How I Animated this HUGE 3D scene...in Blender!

I entered the internet's biggest render competition and somehow my work ended up in front of some of my biggest VFX heroes.
Is that a bear? Big bear time! It is a bear! Boom! Dude, the background! It's like Elden Ring level. Yeah, Louis. Killing it, Louis.
So, here's the breakdown of how I did it.
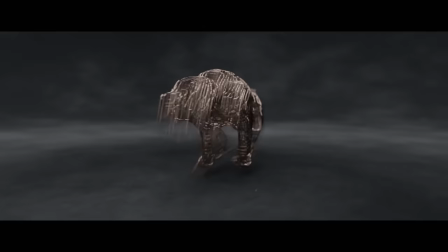[0:15]
I created a base model of a bear-like creature and then using reference footage of a bear running, I animated it.
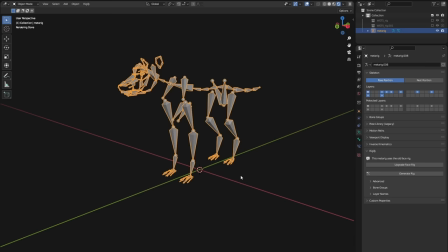[0:20]
Does it count as a vehicle? If we put a character on top, then I'm going to say yes. You can generate a complex rig for animals really easily using Rigify, which is built into Blender.
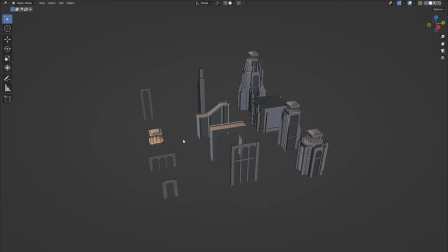[0:28]
From here I could then sculpt this shape into a more detailed mesh. So the plan was to have a bear and a rider Defending the outer walls of a giant city I made
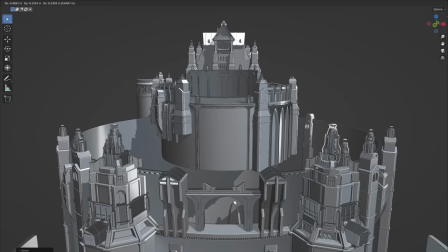[0:36]
the city by modeling archways towers and walls and placing them around in the shape I've blocked out and yes,
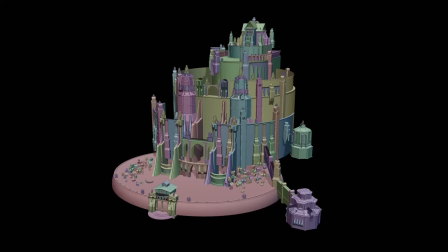[0:41]
I am a Lord of the Rings fan So Minas Tirith was a huge inspiration here The key is to get a high quantity of random shapes that from a
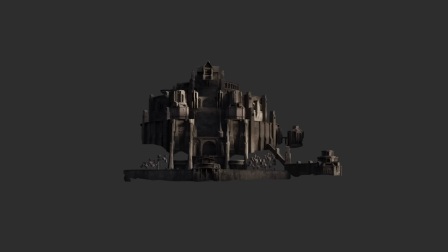[0:47]
distance gives the illusion of detail and scale You then just create a few rock and brick materials doing quick UV unwraps on the main
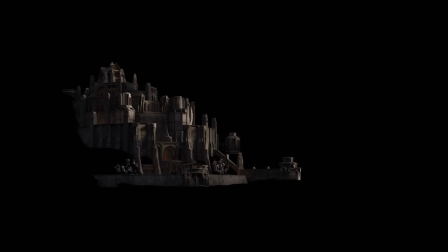[0:53]
visible areas to make sure the positioning looks good I could then add some dramatic lighting using multiple area lights on specific towers to create the illusion of sun coming through the clouds, as well as some point lights to create some fiery glows. This could then be rendered and I could take it into Photoshop to create a matte painting.
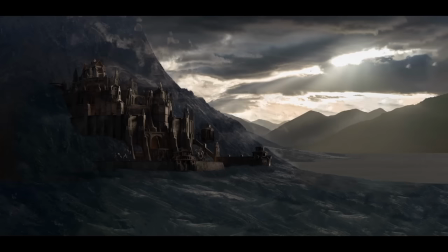[1:08]
I combined multiple images of mountains to build up the landscape and sky, matching the colour and lighting to blend with the city, and adding smoke and mist to create a sense of distance and scale.
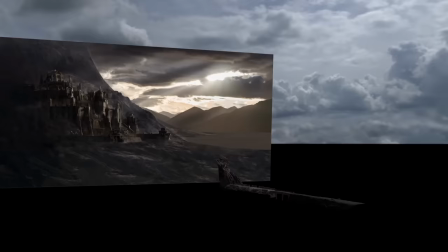[1:17]
So, this was the matte painting ready to go. The city and mountains are so far in the distance the perspective doesn't really change, so I could create the background as a 2D plane.
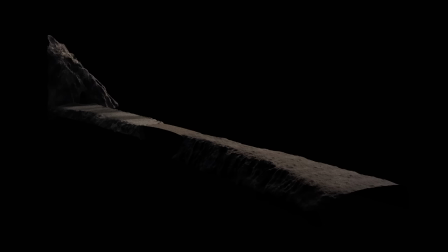[1:25]
For the foreground, I sculpted some meshes for the terrain and a part of the mountain and mixed together multiple rock and ground textures. I then populated the scene with assets from the Megascans library, creating instances for duplicated objects to keep the scene running smoothly.
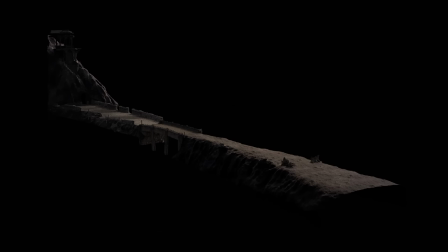[1:38]
I modelled and textured a more detailed tower, adding an adapted mo-cap archer to stand in it. The scene was then scattered with rocks, grass and plants using geometry nodes and weight painting. I modelled some similar towers in the background to create a parallax effect, to show more movement and to emphasise the scale of the city behind it.
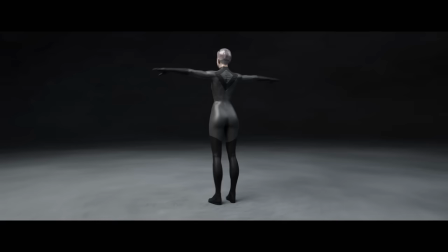[1:53]
Now for the character, I used the base mesh of a Mixamo character, changed their proportions and sculpted some clothes and armour which I textured in the Substance Painter.
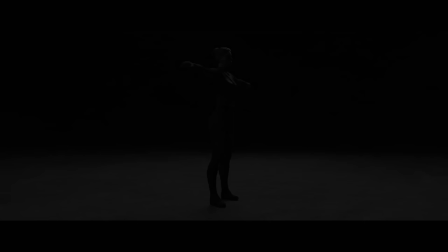[2:01]
I added new hair from another Mixamo character and attached the mesh to a more advanced rig to animate them.
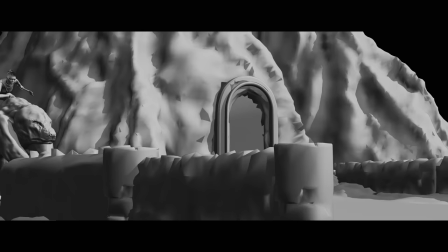[2:06]
I created an initial looping animation of the rider and the bear as a base to build from. From here I could create variation by adding a more natural jump into the scene,
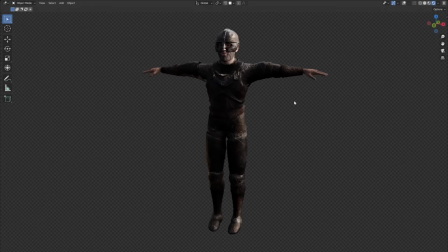[2:14]
adding an axe hit by the rider and a headbutt by the bear that created a more natural looking acceleration out of the shot.
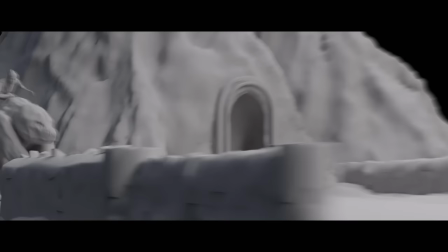[2:20]
I created some enemy soldiers by again adjusting and adding to Mixamo characters and by adjusting some mocap animations I could create some strong looking impacts adding
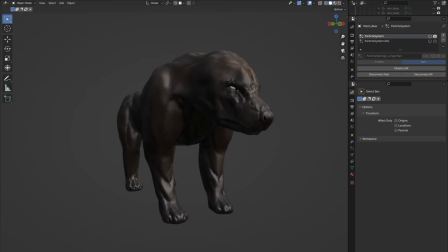[2:28]
some rigid body simulations for some flying swords I textured the bear with some face detail in substance painter then laid on hair using particles and blenders hair
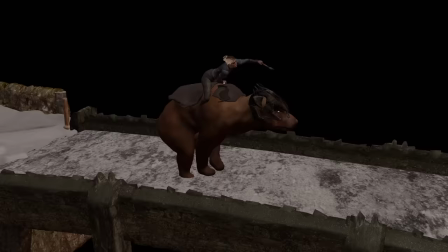[2:36]
curve system I modeled and textured some armor before adding a cloth simulation on the back to get some overlapping
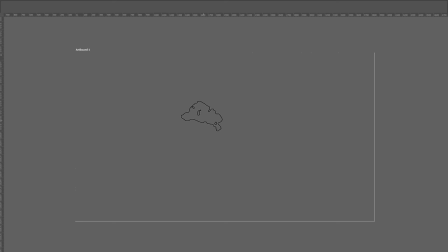[2:41]
action I matched up the dramatic lighting of the background with directional lights from behind the characters,
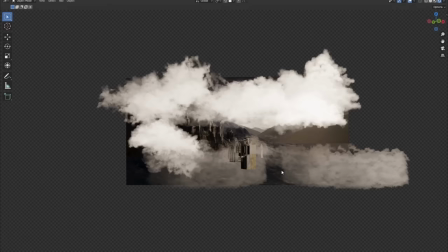[2:46]
which I thought worked really well on the fur I finally added smoke details by painting clouds and smoke in Photoshop, then putting the images on planes across the background and between the buildings.
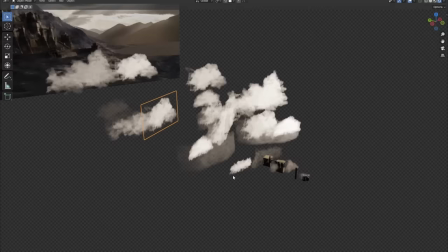[2:55]
These are great as you can render them really quickly in Eevee and layer them on top in compositing.
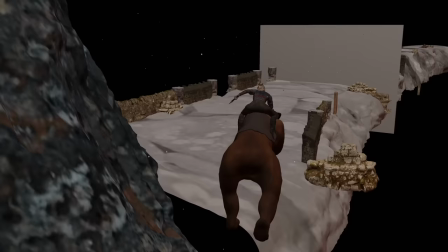[2:59]
For the closer smoke, I converted some random displaced meshes to a volume and added an animated noise texture.
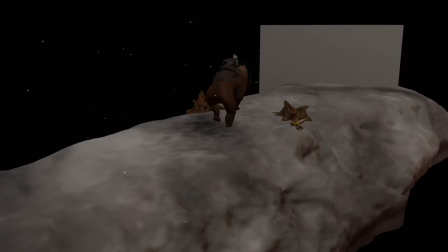[3:04]
Finally, I added floating particles by emitting random mesh shapes from a plane that was parented to the camera.
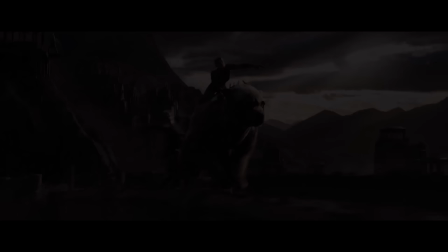[3:10]
And now, I could render out the different layers, composite them together, colour grade, and we have our final scene.
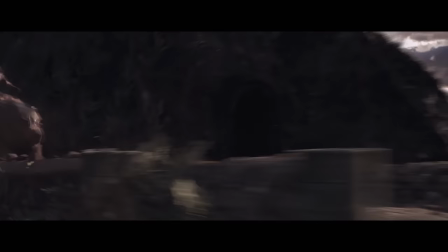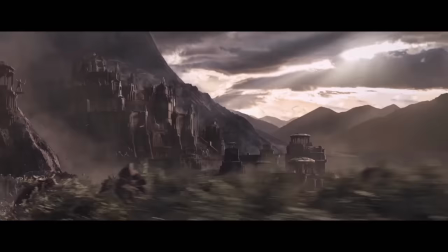[3:24]
It's an absolute dream to have such amazing artists react to my work, and if you think I'm going to overplay their comments then you're absolutely right, they have made me very happy so I'll leave you on this.
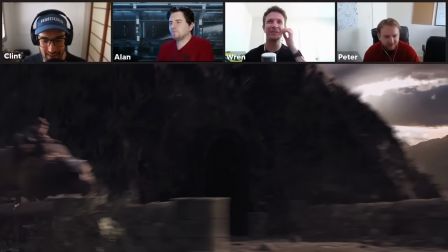[3:33] This is beautiful, that bear animation is amazing. Yeah this is great, it's hard to animate a bear like that, come on, that's like ridiculous. I love warrior bears, come on. That's freaking great. That's great.